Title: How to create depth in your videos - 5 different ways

Hi and welcome everybody. In this video I want to show you the key ingredient to cinematic looking footage which is depth. There are five different kinds of depth you can have in your videos and I will show you how you can create each one of those. The first one is depth with color. If you use colors that create a good contrast to each other it tends to look more interesting than
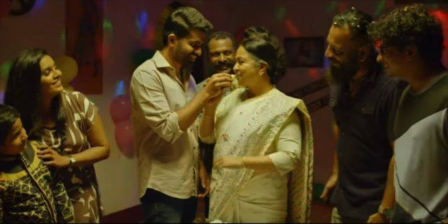[0:21]
to have a lot of equal colors or colors that don't really have any relation to each other in the shot. Ideally use opposite colors to create the biggest possible contrast. These colors are called complementary colors.
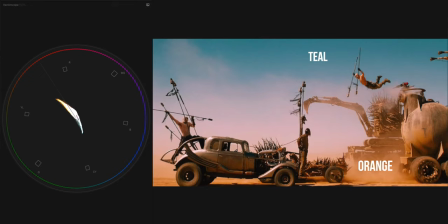[0:33]
In the color wheel we see why the teal and orange look became so popular in Hollywood. The colors lie on the opposite end and since most of the movies contain people with skin tones which belong to this orange area, the teal is the logical result for the second color in the image. Here are two examples of my last hiking video where I used the teal and orange look a lot.
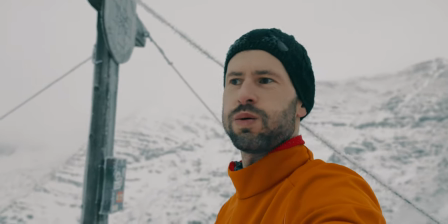[0:55]
I had an orange jacket on purpose and I turned all the shadow colors of the mountains into this greenish blue tone which is called teal. The second possibility to create depth in your shots is with perspective. This one here is basically a good looking image but it's kind of flat.
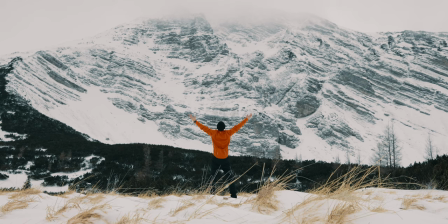[1:13]
Here we have this big mountain in the background that is just a big wall without any visual depth, without any perspective and I'm kind of far away from the camera as well so we have no real foreground and no real background separation.
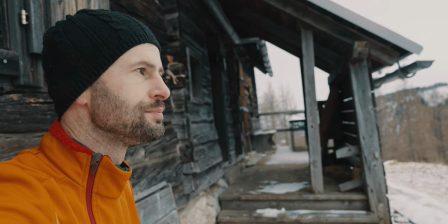[1:26]
This example is the total opposite of that.
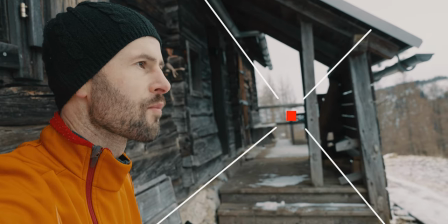[1:29]
It has a lot of depth in it, we see the foreground and the background and we can clearly see the perspective which is introduced by these leading lines. You see these leading lines here that all converge to this point, these create depth.
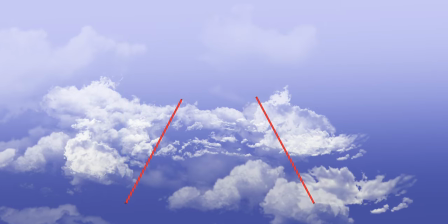[1:43]
So when you are on location and want to film something, look for these leading lines, they will make your shot look interesting. The third possibility to create depth is movement.
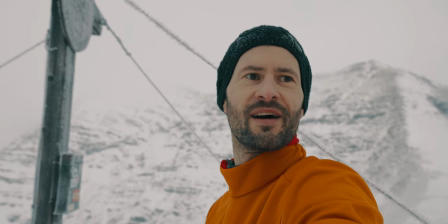[1:53]
In this shot you clearly see the face in the foreground and the blurry mountain in the background, but we see no leading lines in this shot. So we don't know exactly if the background is far away or very near. What helps here is movement.
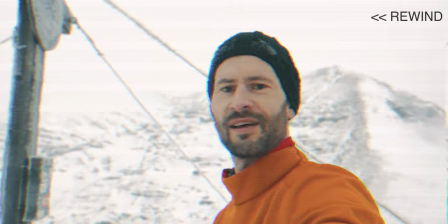[2:07]
Here we have a slight orbit movement which increases the illusion of depth in a shot. The foreground is moving slower than the background, this creates depth as well.
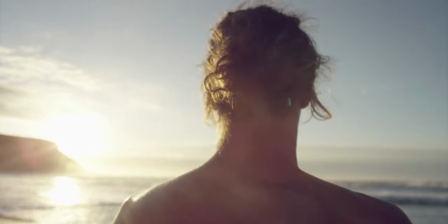[2:16]
Here we have another shot where you really see a whole orbit movement around the subject. And there is a second way to create movement which is called parallax.
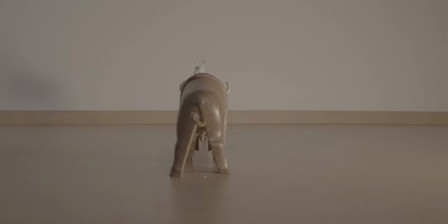[2:24]
This is created when the camera moves past two objects that have a different distance to the camera. So the objects don't have to be moving at all, just the camera is moving and due to the different distances,
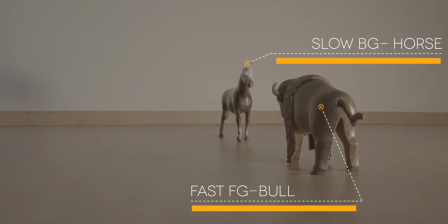[2:35]
the background object moves slower and the foreground object moves faster. Sometimes moving your camera is the only way to introduce depth in the shot. Because if your subject or object you are filming isn't moving at all, the only chance to introduce depth to get the idea of which is near or far away from the camera is to move your camera,
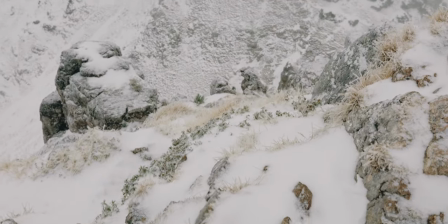[2:56]
like on this shot here. If we move the camera now, we can clearly see that the foreground moves faster than the background and we see it must be a very high spot. The fourth way to create depth in a shot is with light and shadow. Have a look at Hollywood movies or basically the work of any good videographer. they play with light and shadows a lot.
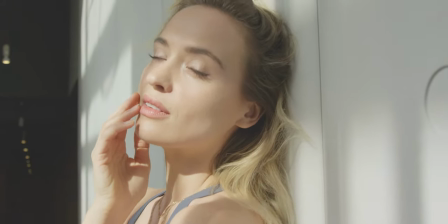[3:14]
Look at this shot here. It really wouldn't be interesting without the lights and shadows on the wall.
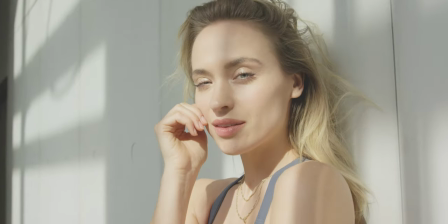[3:19]
I mean, yes, the woman is good-looking, but that's not everything. With the lights and with the shadows, we really create interest that wouldn't be here without it. And to play with light and shadows is really important when you film faces. I created three lighting setups for you. Please have a look at each and tell me which one is the most cinematic for you. So here's the first one,
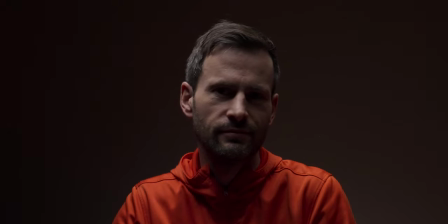[3:41]
now we have a look at the second one and last but not least the third one. So which one of these was the most cinematic one? If you say two or three we can stay friends.
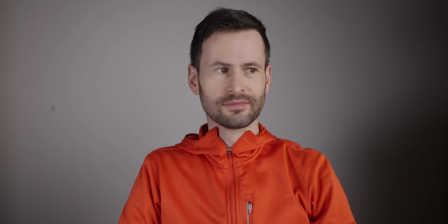[3:55]
If you say one we have to discuss it. Because the first setup creates an evenly lit face almost without any shadows. This looks like an eyeliner commercial or a cheap sitcom but not like a movie where they think about lighting.